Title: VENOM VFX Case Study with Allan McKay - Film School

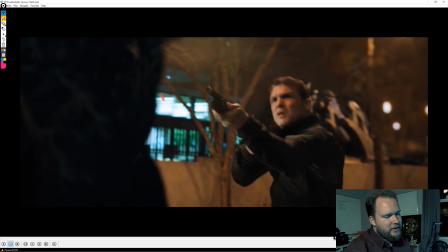[65:54]
he would kind of react and then be looking down. Like, it just wouldn't work as well. So it's a very subtle, simple thing.
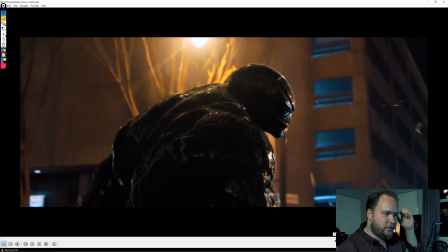[66:00]
It's not complicated, but it's a necessary one that really kind of drives the attention of, like, hey, there's something off frame that's actually happening.
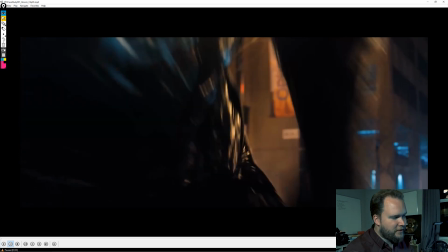[66:08]
Now, I like all this. I think they did a really good job. All these CG cars.
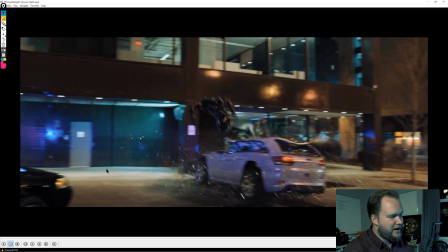[66:14]
Anything with a police car in it is great because you get this really cool lighting that tends to contaminate the rest of the shot.
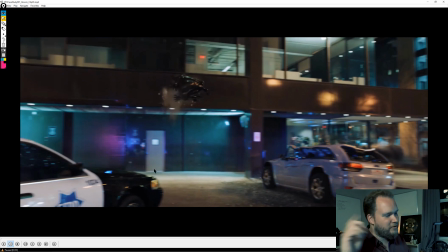[66:21]
And I love anytime you got, like, cop cars, like with the sirens kind of just spinning around, because you gain that in the reflections on the other cars, on the walls. Everything is glass, so it's all reflective. So all of this really works really well.
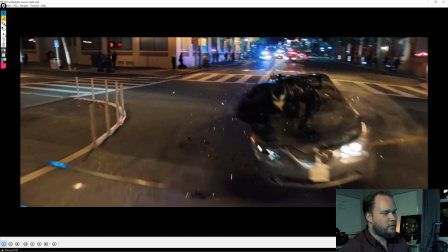[66:34]
So I thought this all works great. I liked it.
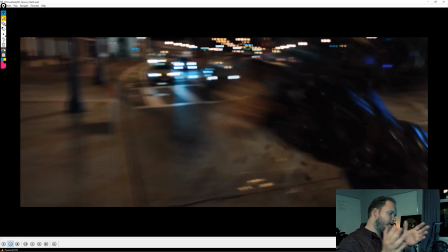[66:38]
I like the shot where it's just you got the camera trucking back, and then it pans slowly 180 degrees, and then off into the background there.
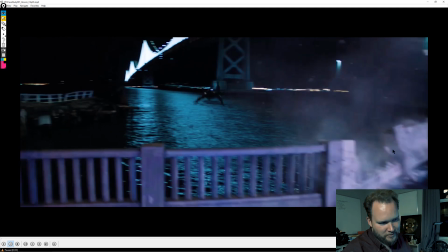[66:46]
And you got a quick, splash sim, CG breakup over there, simulation there.
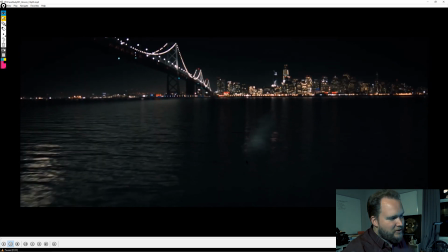[66:54]
That all works really well. So I thought they did a good job on that. This is really simple. You're just going to do kind of like a mist pass underneath. It doesn't really need to be much, just like atmosphere, something like that, like smoke.
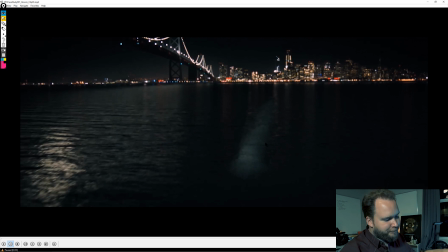[67:03]
And then have a water shader on top just to distort the refraction, getting tongue-tied.
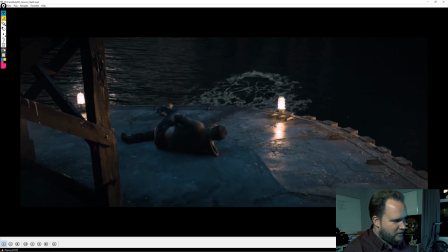[67:12]
And then you do the water sim and then foam sim in the background there. So pretty straightforward.
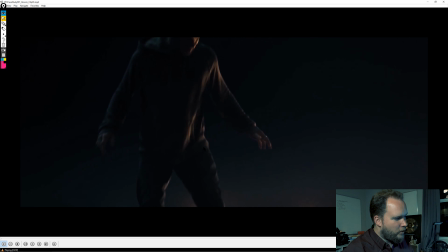[67:17]
It works. And then as he gets up, we've got the duo scene here.
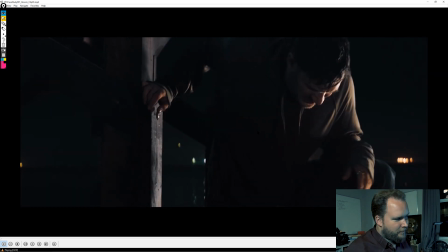[67:25]
So he walks back over, and then the symbiote comes out of here.
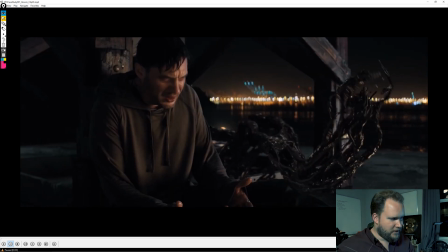[67:31]
So one thing you'll notice is that it isn't bridging on him. It's, I think it's more of a framing thing, but, you'll notice that this is all happening away from him. You don't see it actually on him. It's more kind of a separate piece.
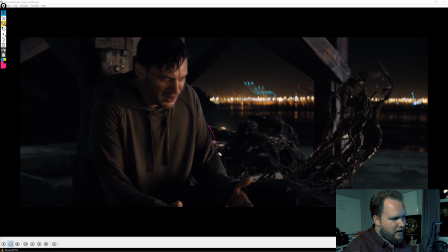[67:47]
And that, I think, is more, like I said, more of a narrative to kind of say, like, hey, this guy's his own thing. He's not, Eddie Brock's arm or anything like that. But yeah, it makes it definitely easier when he's completely off frame, where you don't see that connecting point.
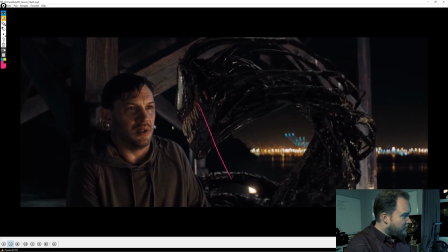[68:03]
So I think that kind of makes it a little bit easier. In terms of this stuff, like, I would imagine that this is all geometry, whether it's procedurally built or what, but you've got all this geometry, being entwined and built out.
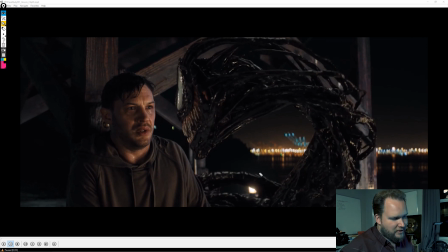[68:19]
Then you've got, like, particles or an animated displacement map shifting over it all. So I'm pretty sure all of this stuff, it's like if you had made it all UV coordinates, it's all just shifting up here. And I think it gets to around here, and then all of it kind of, like, piles up and starts to die out.
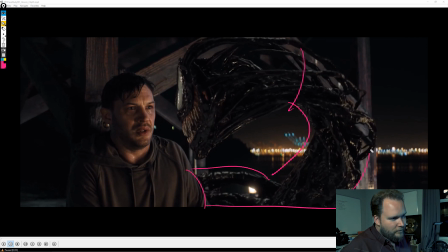[68:39]
So if you look at this part of the body, all of it's kind of moving up like that. But obviously that would be very distracting when you're working on the face.
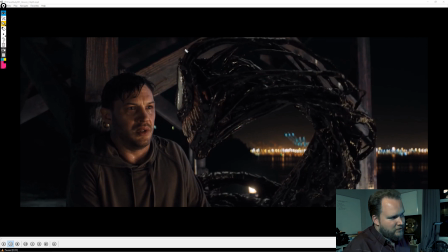[68:54]
So I think from memory, I think all of this is kind of more just kind of undulating around a little bit, whereas all of this is definitely got that kind of shifting, as if it feels like it's all liquid or rushing upward. And I think it's just like, I'd assume like UVs set up where you got particles kind of following those UV lines,
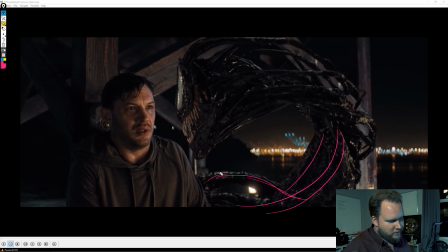[69:12]
and it's just following along there and kind of shifting and moving along those surfaces. And again, you just have like that metaball implicit surface kind of doing all of that. And again, like maybe I'm wrong, maybe this is all just displacement. You could get away with either because it doesn't need to be particles to get that look.
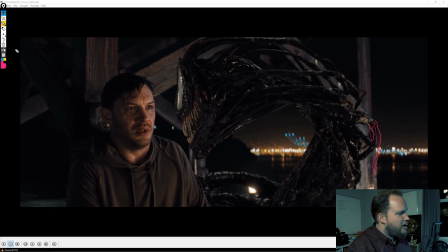[69:31]
It's not like you've got any fluids dripping off or anything like that. So, you know, you go with what's more straightforward.
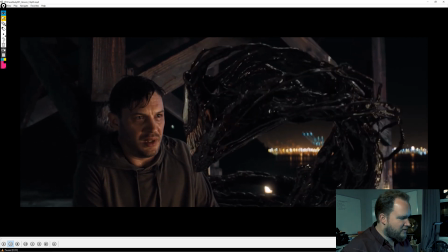[69:37]
But yeah, you can kind of see that
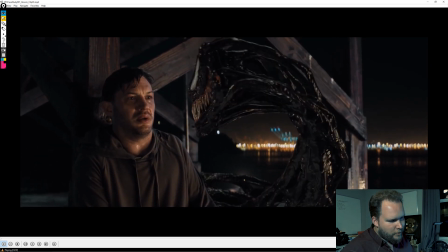[69:40]
if you look, all of this is kind of moving upward the whole time, but it kind of stops around the face.
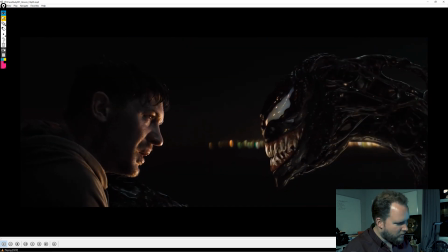[69:48]
So again, you can see it's all flowing this way.